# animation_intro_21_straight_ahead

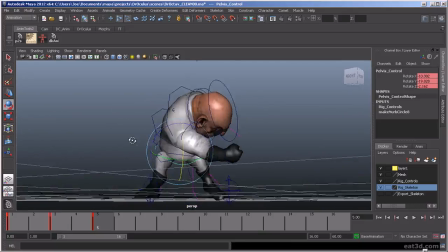His guts really drop in there.
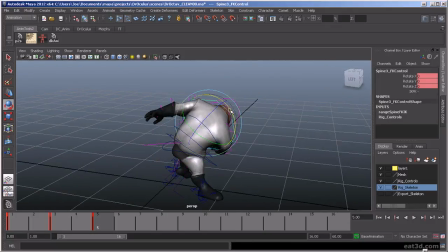All right, so there you go. There's our 3 poses to really describe this punch. Again, that's might be a little bit too low.
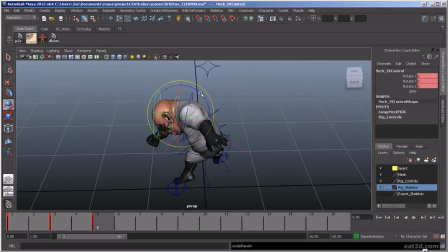All right, let's flip.
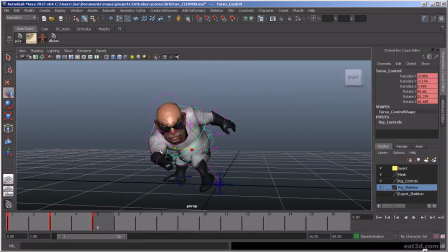Drawings from a few different angles. I'm looking at the trajectory of that punch, if that's working the way I want it to.
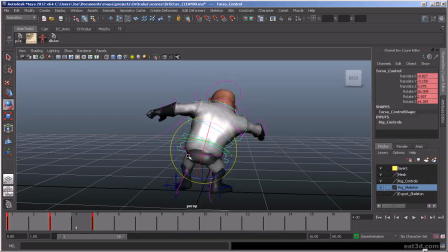I actually would take this as their breakdown pose here.
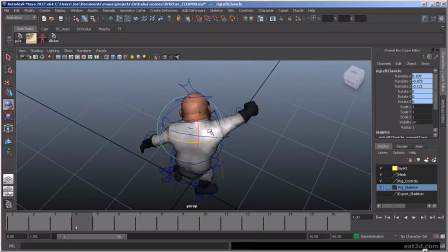Bring it higher up in the air. We'll actually bring it back.
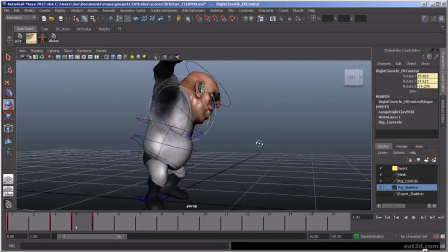So he's really leading, with his hips and his, torso to really feel that force kind of coming down.
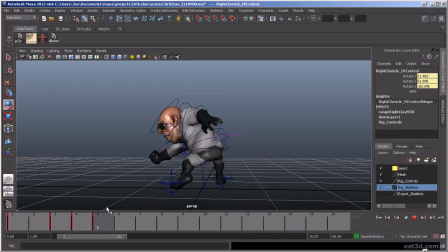It kind of describes it a little bit better. And let's go in here.
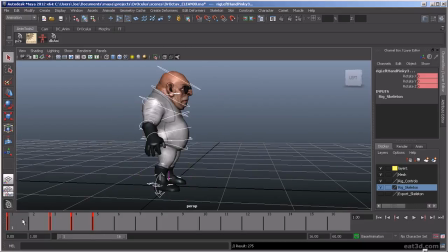We're going to select everything, key it, and then just make sure we have keys on everything.
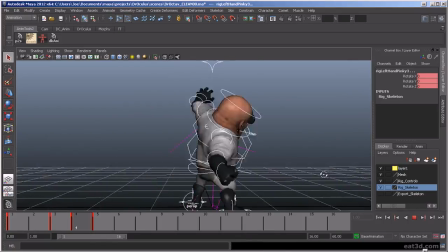So now if we play it, it's going to play super fast, right? So going back on why I'm keying everything on the same frame, because now what I want to do is I want to start playing with the timing a little bit.
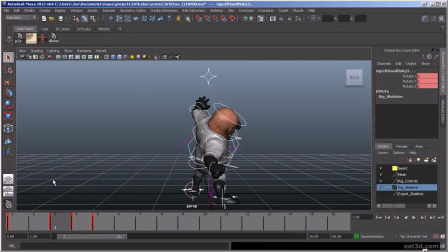Maybe I want this, maybe this is like a finishing punch or a special move where it has a massive amount of damage. So it'll play a little bit longer. We can actually get a little anticipation in there. So what I want to do is add some in-betweens in here to slow this down.
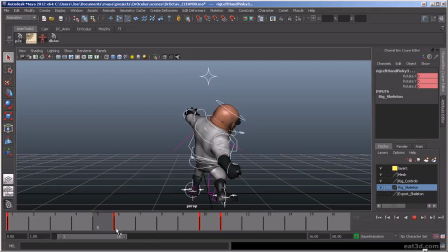And then I want them to maybe hold this pose a little bit. I'm going to middle mouse click. Save the key so he kind of comes back, holds it, and then bam, then he flies through that punch.
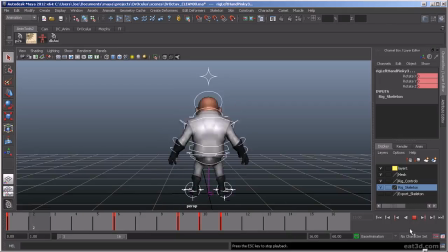Now you can see we're slowing down that beginning bit and powering through the hit, which is helps to give that feeling of force and speed.
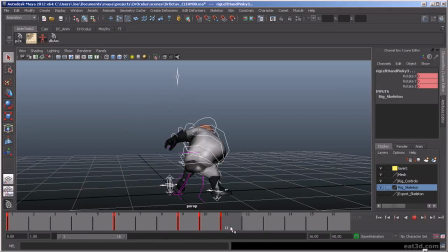And now I can do this all very easily and quickly and cleanly, and not worry about having keys on the arm being left behind, or there wasn't a key at that frame, so it's screwing up the animation.
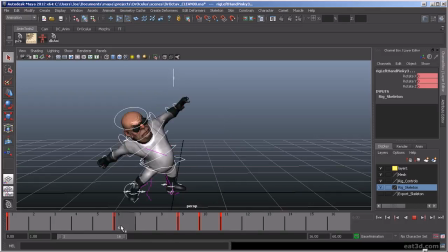So this is a quick way to be able to cleanly and smoothly modify your timing on everything.
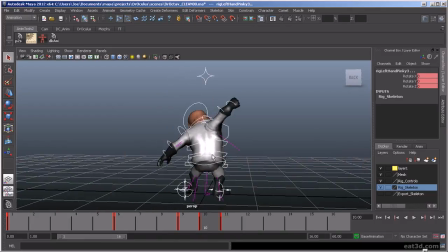And then maybe on this frame, we actually want to bring them up. So he's really putting his all into this hit. That's where his foot is coming up and forward.
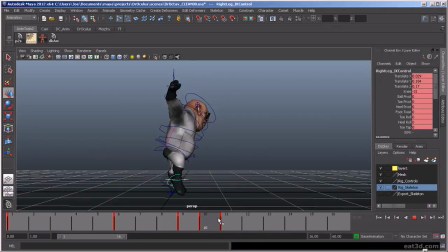Let's make sure we've got a key on everything. So what we could do here is we could add some in-betweens here as well.
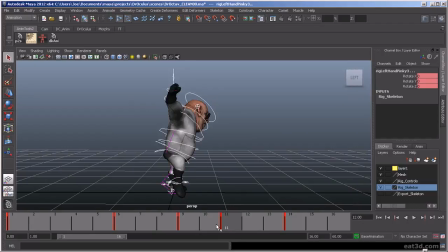And then we can hold this pose a little bit for a beat. And then he comes down.